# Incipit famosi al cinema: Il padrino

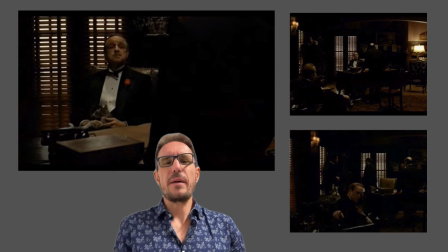Il centro del dialogo è appunto di fatto una lamentela da parte del padrino che si lamenta che questo suo compatriota non lo abbia consultato prima,
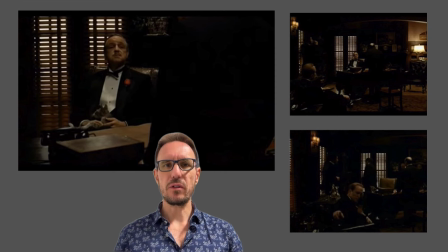che non abbia voluto essere suo amico, che non lo abbia tenuto come amico in famiglia, che nonostante appunto la moglie del padrino sia stata la madrina del battesimo della figlia di i rapporti si siano interrotti
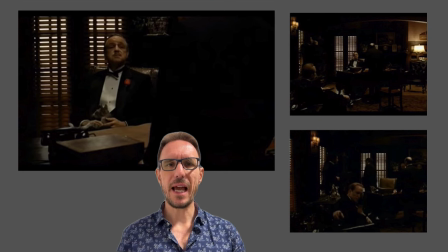e alla fine si arriva attraverso questo dialogo abilmente scritto e orchestrato, l'uomo dichiara la sua fedeltà al padrino e
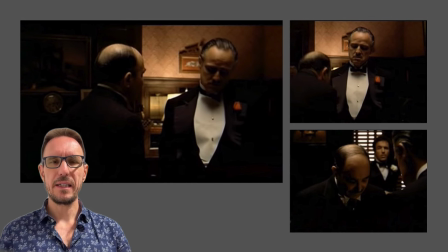Don Vito Corleone promette di fargli vendetta, ma non nei termini in cui sto dicendo io, dice che poi, prima o poi, gli dovrà rendere il favore,
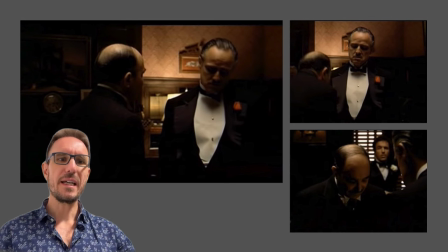quindi è implicito che farà quello che gli è stato richiesto in cambio di un futuro scambio, di un futuro ritorno che Buonasera dovrà fare e che nel film, non lo svelo, anche se è famosissimo,
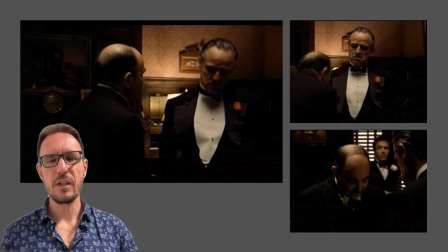comparirà, questa scena appunto avrà un seguito intorno alla metà del lungometraggio. Ora questo è quanto accade, dicevamo che il nocciolo è il non detto, Coppola vuole lavorare,
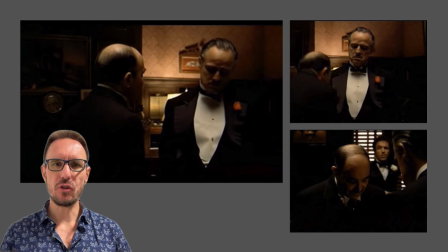vuole creare tutta la scena orchestrandola intorno al non detto e intorno alla figura del padrino interpretato in maniera magistrale, una delle le interpretazioni più famose della storia del cinema da parte di Marlon Brando.
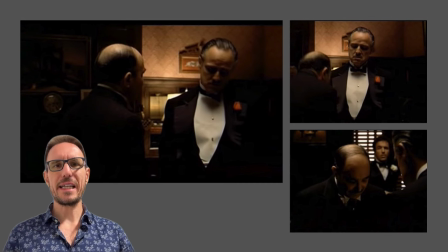Quindi il centro di questa scena è, dicevamo, questa richiesta di Buonasera fatta all'orecchio di Marlon Brando, richiesta che non sente nessuno,
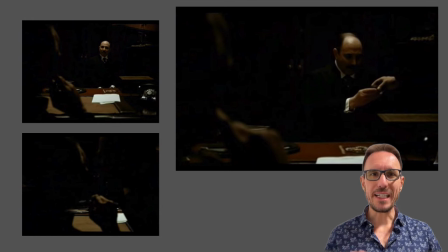che non sente il pubblico nonostante avvenga nella parte più vicina alla macchina da presa. Nel momento in cui Buonasera parla a Marlon Brando siamo proprio attaccati, noi pubblico siamo proprio attaccati,
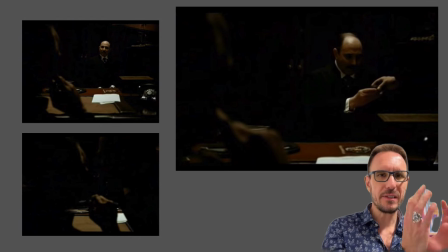vediamo il dettaglio del viso di Brando e il dettaglio del viso di Amerigo Buonasera che parlano, il dettaglio quindi di questi due personaggi ma non sentiamo,
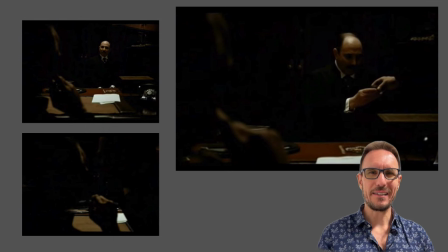è la tecnica usata da Coppola per farci partecipare, per farci comprendere lo spirito della scena e lo spirito di fatto del film.
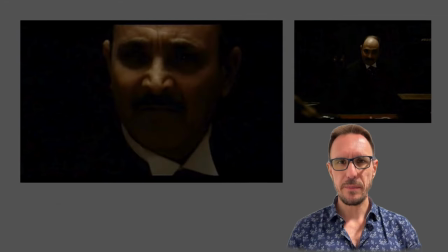All'inizio non siamo in una soggettiva vera e propria, perché il personaggio non si sta rivolgendo direttamente a noi, ma è come se la macchina da presa fosse posizionata accanto al padrino e quindi noi siamo immersi nella scena.
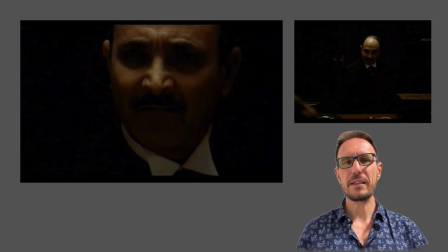Il primo momento in cui il padrino compare è attraverso il gesto della mano, questo gesto che già dà grande peso al personaggio perché soltanto muovendo una mano fa compiere
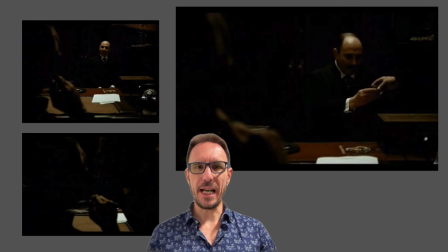un'azione e questo già ci cala nella forza del personaggio che non ha bisogno di parlare. Forza del personaggio che è ribadita dal fatto che mentre il personaggio
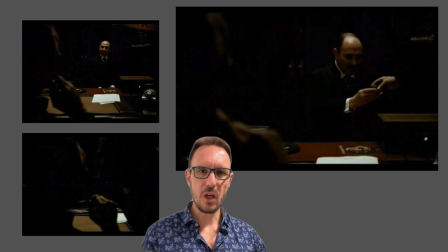introduttivo iniziale deve parlare a lungo e ci racconta nel dettaglio tutto quello che è successo a sua figlia, il padrino reagisce protestando, ma in modo tranquillo.